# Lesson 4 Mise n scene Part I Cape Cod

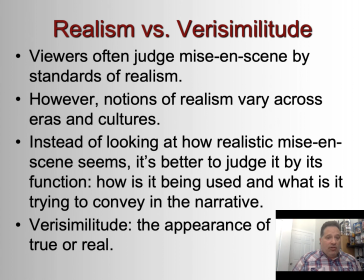Now, viewers often judge Mise en scène by standards of realism, but notions of realism vary across eras and cultures and genres. So, for example, our idea of realism in a science fiction movie
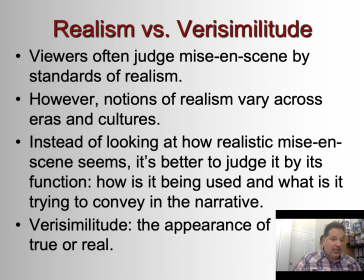or in a fantasy film like The Lord of the Rings is much different than it would be in a war movie based on a real war, like Saving Private Ryan, for example. So, instead of looking at how realistic mise en scène seems, it's better to judge it by its function.
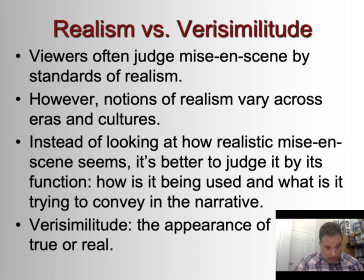How is it being used? And what is it trying to convey in the narrative?
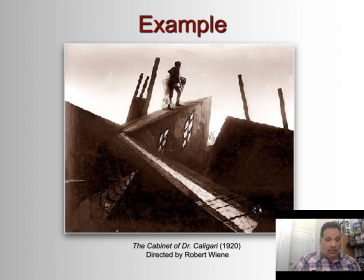So a famous early example is German Expressionist cinema. We talked about how Tim Burton was influenced by German Expressionist cinema in his Batman movie, and all of his films, really. Especially if you look at a movie like Edward Scissorhands, for example.
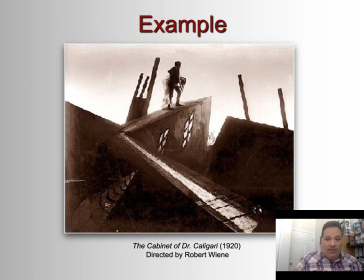So in this frame from The Cabinet of the Dr. Caligari, this depiction of the rooftops does not accord with our conception of what we would call normal reality, right?
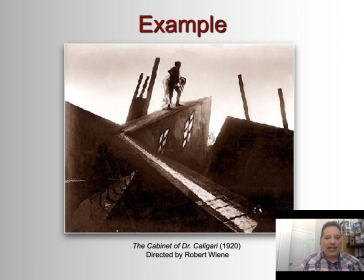Yet to condone the film for lacking realism would be appropriate because the film uses stylization of the settings to present a madman's fantasy. So in other words, it's supposed to convey a distorted point of view.
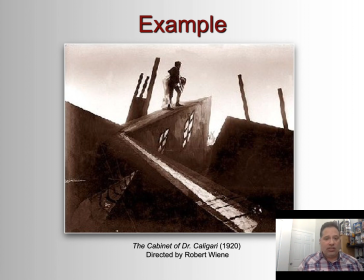So we don't look at this as viewers and say, oh, that doesn't seem realistic. That's ridiculous, right? And then reject the story. No, we say, okay, this is an artistic expression using mise en scène to convey an idea of what this guy sees, right? His view of the world.
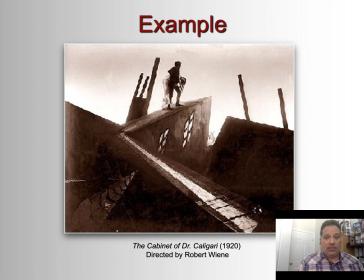And so that's how we want to think about ideas of realism and of mise en scène, both as viewers and also as creators.
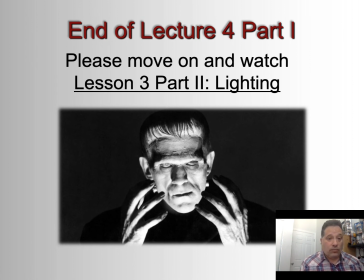Okay, so that is the end of the lecture. Move on and watch part 2 on lighting.